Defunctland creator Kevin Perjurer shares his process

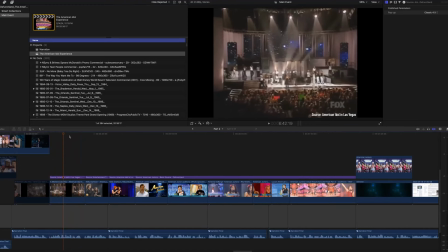And so trying to find, and also when we're thinking about relying on a lot of fair use,
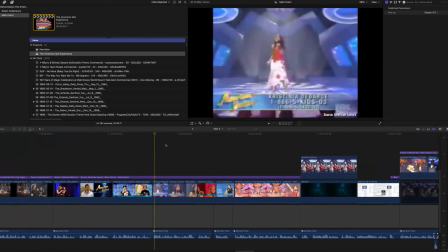the trying to cut more often, trying to show that we are just using exactly what we need is also helpful.
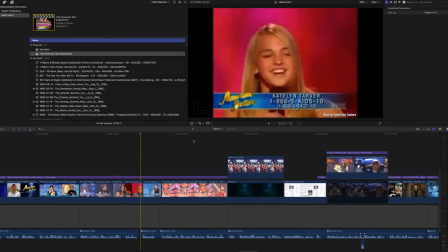But just from a visual perspective, trying to give people breaks, you know, how many images do we have in a row?
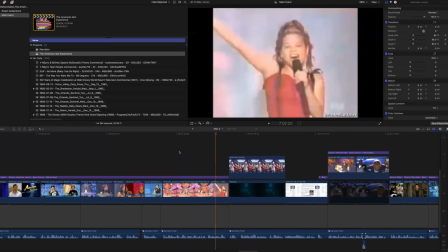How many videos do we have in a row? If the video, for instance, something like this, it's very flashy. There's lights going on.
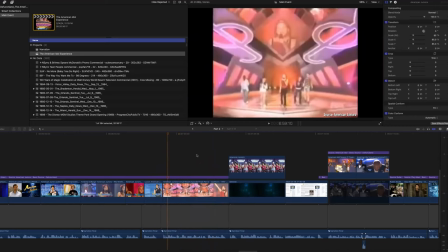Does the previous one have lights going on? I mean, these are the type of decisions we're making about, you know, you watch this specific video.
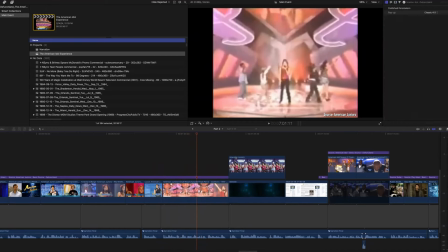And, okay, within the video, there's flashing lights. Well, maybe after that, they need a visual break, something more mellow.
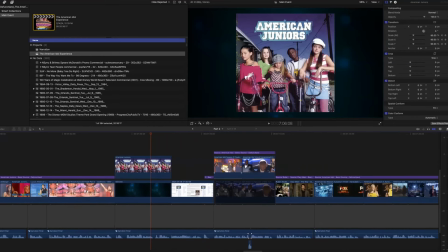And that's kind of where we're constantly. And then when it comes to reading things, and I can try to find something like this,
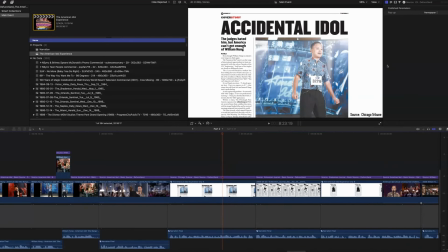you know, trying to make sure that we stay within our title and action safe zones. You can barely see the yellow lines here. You probably can't see it at all because of how white this is. You can see it in this case.
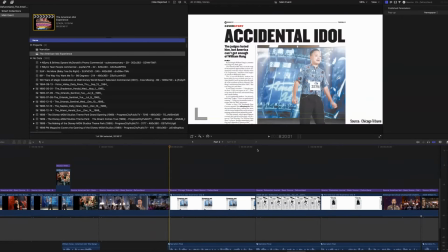But trying to make sure that the flow of imagery isn't too fast,
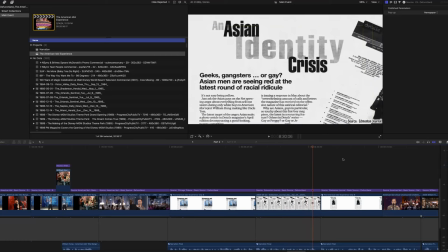that your eye is being drawn toward the thing that I want you to read. and the thing that i want
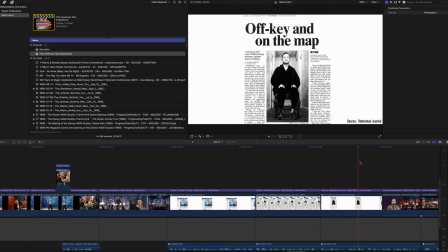you to be read is not distracting from what i'm saying um and it's not too long that it feels like
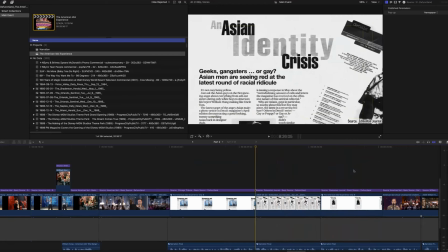you're running out of time to read it um is a big part of this as well yeah so so so it's it's um uh in the end then um i'm wondering what the what the final decisions are that you make like um maybe to kill your darlings could be really hard because you go into quite many directions and there's so many links to make um how is that in in in the process and is that also in the
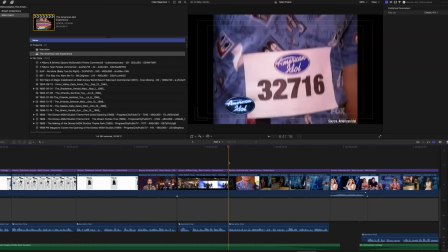in the editing phase also happening a lot or by the editing phase it's not happening a ton but it does happen um and it mainly happens with
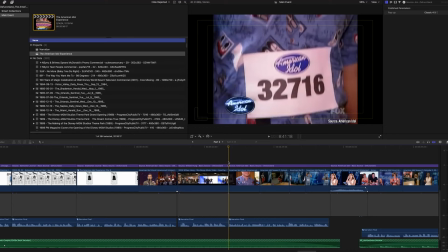humor i will cut a lot of jokes um because they're not landing for me or i don't think they're that funny or when you watch the video the jokes feel out of place i always want the jokes to feel very natural and be uh a addition and not a distraction but in the
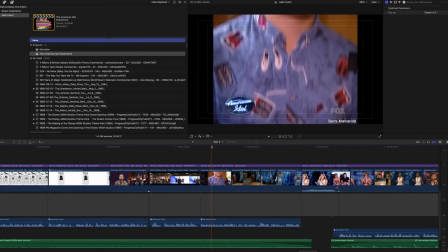in general my the what they say in script in screenwriting at least is is if it's not necessary cut it and i and i don't necessarily agree with that especially in terms of documentary i think some of the best parts of documentaries are the things that are not necessary but are interesting um
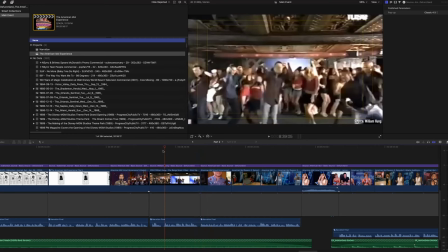so and so what i basically say is and that's a hard line And so what I try to tell people when I'm working with them or in cases like this is if it's not necessary and it's not entertaining, because entertaining to me is a lot different than interesting interest as far as a well, that's that's something that I found interesting.
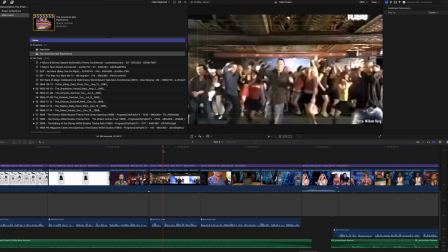That's something that I found cool is a lot different than that's something that I found fun. And that's something that made me feel one's much more intellectual and the other is much more emotion.